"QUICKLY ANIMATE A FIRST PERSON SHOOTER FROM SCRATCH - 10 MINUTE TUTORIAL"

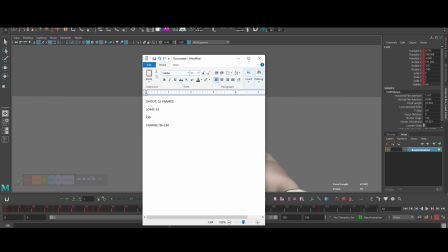482s
So if in my loading I have a very intense camera animation, and then we add on top that the character is walking or moving around,
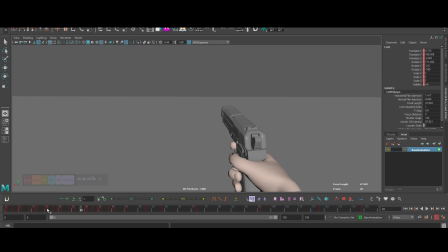489s
it will be too much for the player, so I'm keeping it safe, making it slight, but I really like it. I feel it gives it a lot of realism. To animate the camera, I just threw in a polyplane just to not have a monochromatic background.
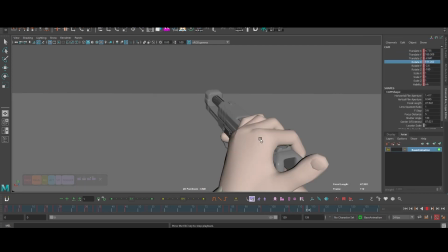503s
Have a fast line of horizon to see what my camera is doing. And I always say cameras are like handguns. If you don't know how to use them, stay away from moving them. A bad camera can really harm your animation.
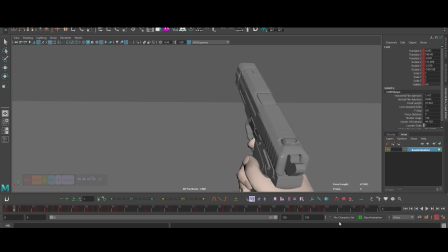516s
But you can see what I'm doing here. It's very slight. I am adding a little bit of back and forth,
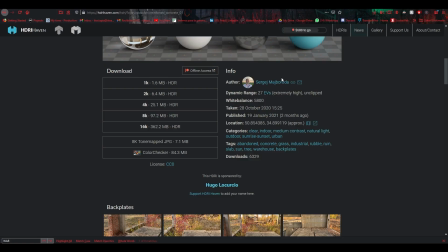521s
translating, rotating in X and rotating in Z, but always trying to keep the weight of the camera consistent.
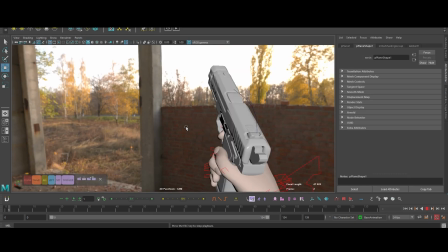528s
Then I created a dome light. I downloaded an HDRI from the website HDRI Heaven.
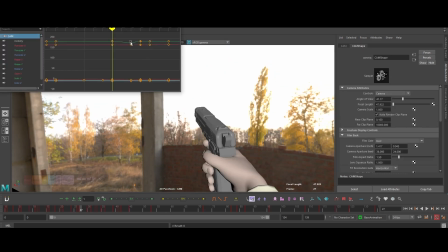534s
I placed it as a texture, making sure the color space is raw. This will give me a quick fake environment.
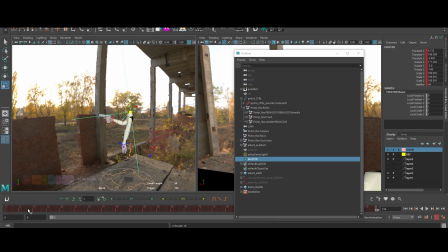541s
Then I am making a little constraint system so that by moving one locator, I control the camera, the character,
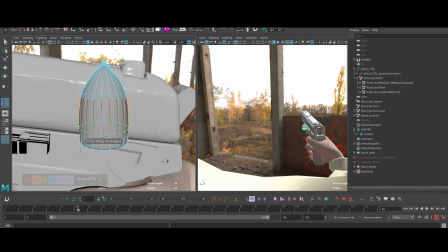547s
obviously the weapon as well because it's being held by the character, and the bullet caskets that are gonna be ejected out of the ejection port.
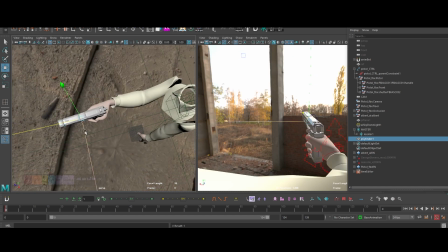555s
And in this case, I am modeling a little bullet, very quick and simple,
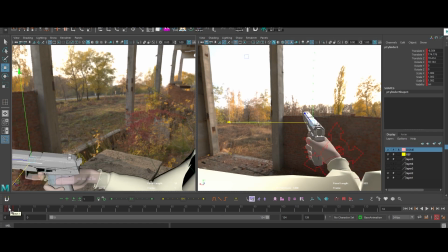559s
and I am relying a lot on the Catmull-Clark subdivision right here, which is the one that when you select geometry in Maya and press 3,
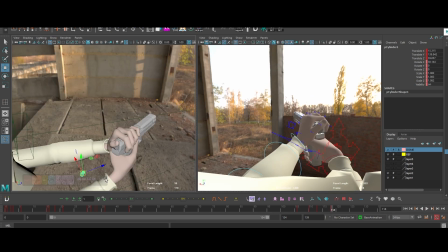566s
makes the geometry smooth. Our handgun doesn't really have an ejection port, which is that little hole on top where the cartridge case is supposed to be coming out from.
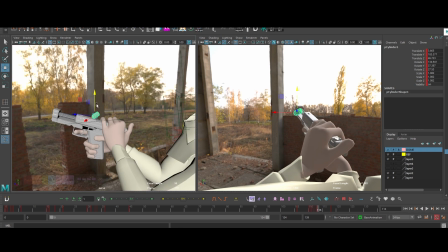574s
But we are hoping nobody realizes, because the movement is too fast. To finish this, I am just animating the cartridge cases coming out of the ejection port. That is supposed to happen really fast. Then I added some little smoke puffs and all the layered elements in Premiere Pro.
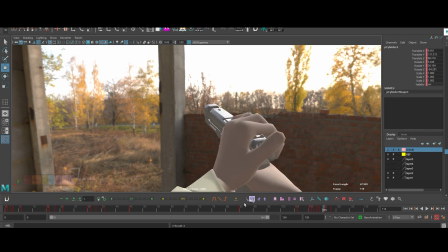590s
To texture and to render, I was using the standard version of Arnold, and this is our final result.
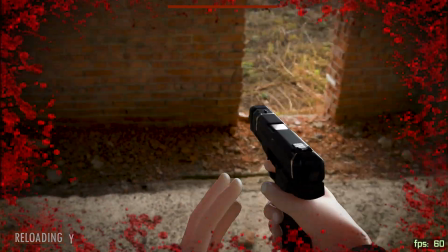595s
Let me know in the comments down below which is your favorite first-person shooter game. Please like, comment, and subscribe to see more of this content.
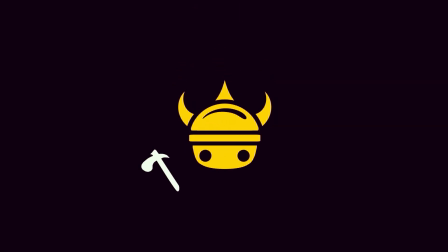603s
Oh, and don't forget, Trikingo is a site where you can download many different tools and tutorials.
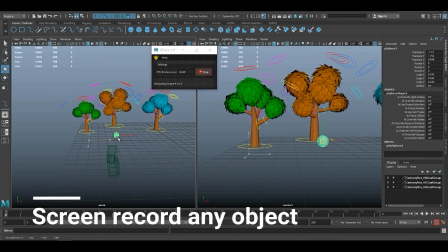608s
If you are an animator, if you want to learn scripting, if you want to even learn how to make your own video game,
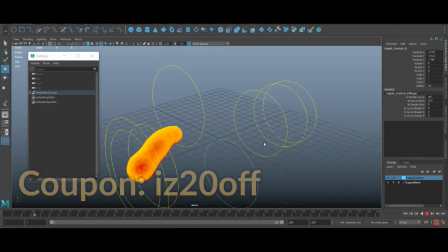614s
it doesn't matter if you're highly experienced or you're new to the industry. There is content for all kinds of CG artists.
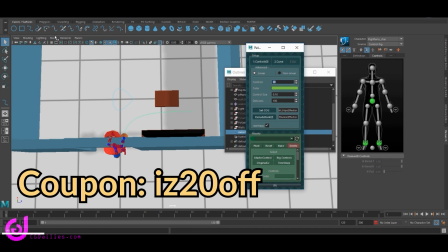622s
You can see these tools being used over and over again in the pipelines of the most important studios around the world.
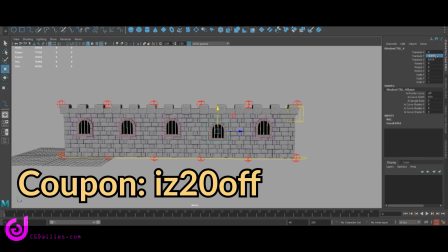628s
My subscribers and I get a 20% discount in any purchase. There's even free stuff to play around with.
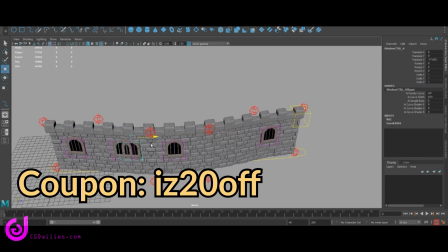634s
I will leave you guys a link in the description down below. Make sure to check it out. Thank you so much for watching and keep making art, you beautiful artist.
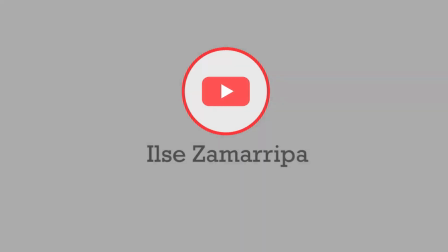643s
Ciao. Thank you so much for the 5K subscribers, guys. You are amazing.